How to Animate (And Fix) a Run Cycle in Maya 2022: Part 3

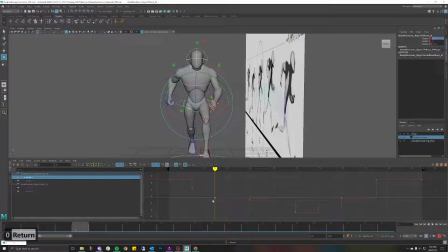Yep, already feels way better. Way, way better. Okay, same thing with this one. That one's looking good. Let's click on this one. That's looking good. Already, yeah, see, way, way better. So this is now actually...
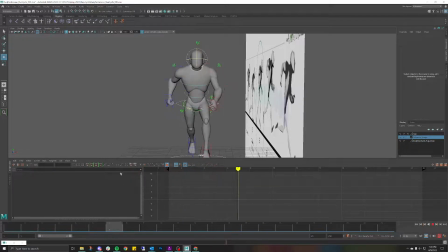Sorry, I'm looking at my frames again. So this is slowly rising up.
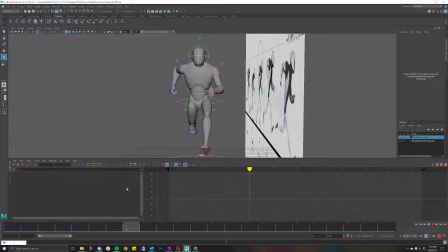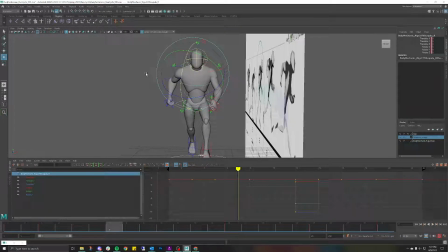Right now I'm just looking at this shoulder right here. If you're not, I'm animating as if you can see what I see, or what I'm looking at the very least. And I'm looking at the shoulder right here. The reason I'm looking at it is because I have a really nice kind of subtle movement, and then I have a really big pop here.
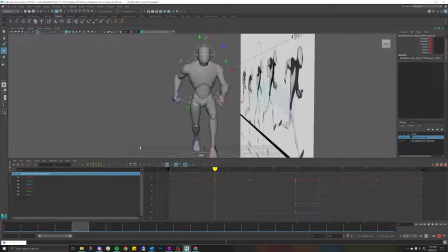And let's see what pose this is. That's the jump. So if I'm about to jump, this shoulder actually shouldn't be jumping up so much. I actually want this to come down a little bit. So that already feels a lot smoother. So again, just so you know what I'm doing, I'm looking at this and I'm like, this is really poppy to me.
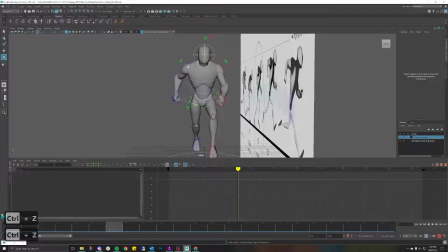I don't like how poppy this is. So to combat that, usually if you feel something poppy, it's because something's not following an arc or the spacing is too far from the last frame and it's giving you this kind of jittery, jarring effect.
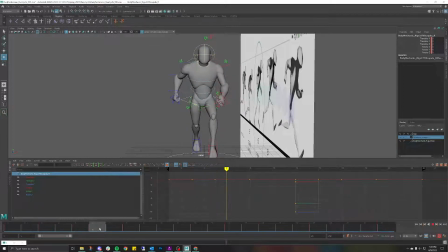So if I'm looking at this, it's too much of a pop. So to make it less of a pop, I'm going to ease this down a little bit, which also makes sense because I'm about to lift up.
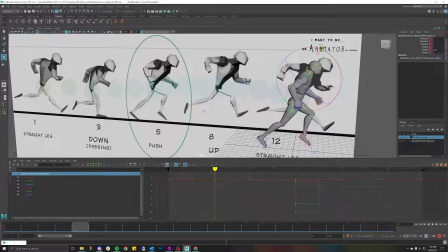And so I'm propelling myself upwards and my shoulders should be coming down to react to that immediate press upwards.
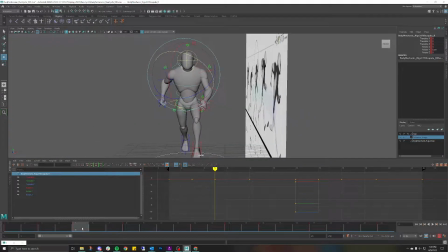So that does make sense to me. And as I look at it, it's a much smoother transition, I would say.
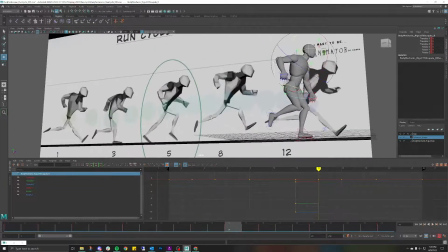So now that I have that, obviously the next thing, these elbows are killing me right now.
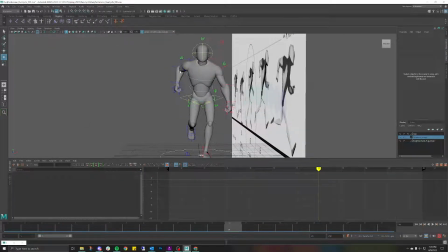But I'm not going to get too excited because I want to work from the shoulders down. And again, making sure that the torso's correct.
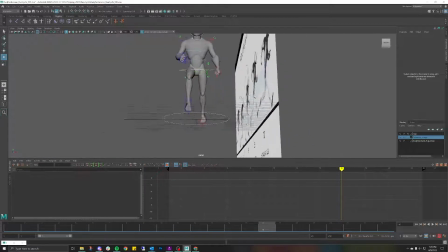Looking at my push, I absolutely want the x-axis to be very, very neutral on the push.
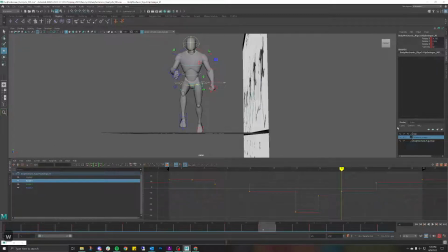So let me just make sure that that is the case. Okay, let's put that as a 0.
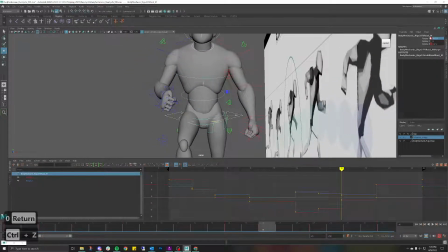Click on that instead. Yeah, make that zeroed out. Zero that out. It's very subtle, but you know, I want to make sure that. So this should be twisting.
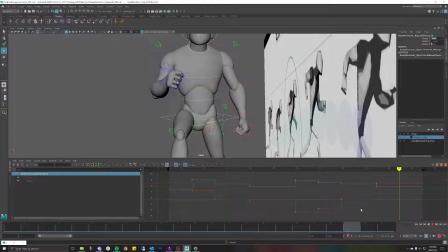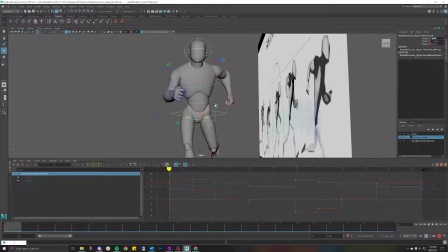Oh yeah, that should be twisting a lot more forward.
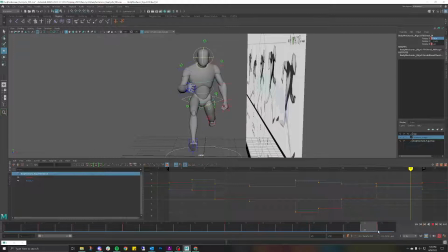Okay, so now that I'm looking at this, there's not really much of a difference on this twist here, and I can tell from this frame to this frame.
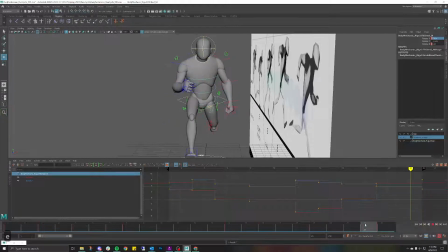So I really, really want this to twist even more. And I want you to feel that twist a lot more. So yeah, that feels much better.
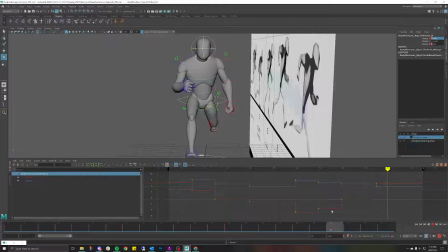Sweet. Okay, so again, I didn't feel that twist, or I didn't feel like there was a difference in the body. But now that I feel that difference, I'm going to play back over here. Hold on, before I get too excited, make sure I copy and paste this.
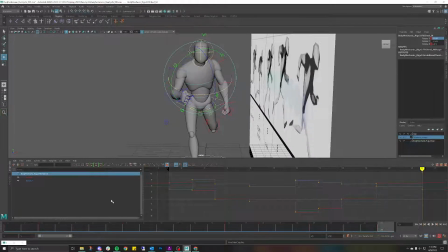Copy and paste over to this side. And that's feeling way, way better.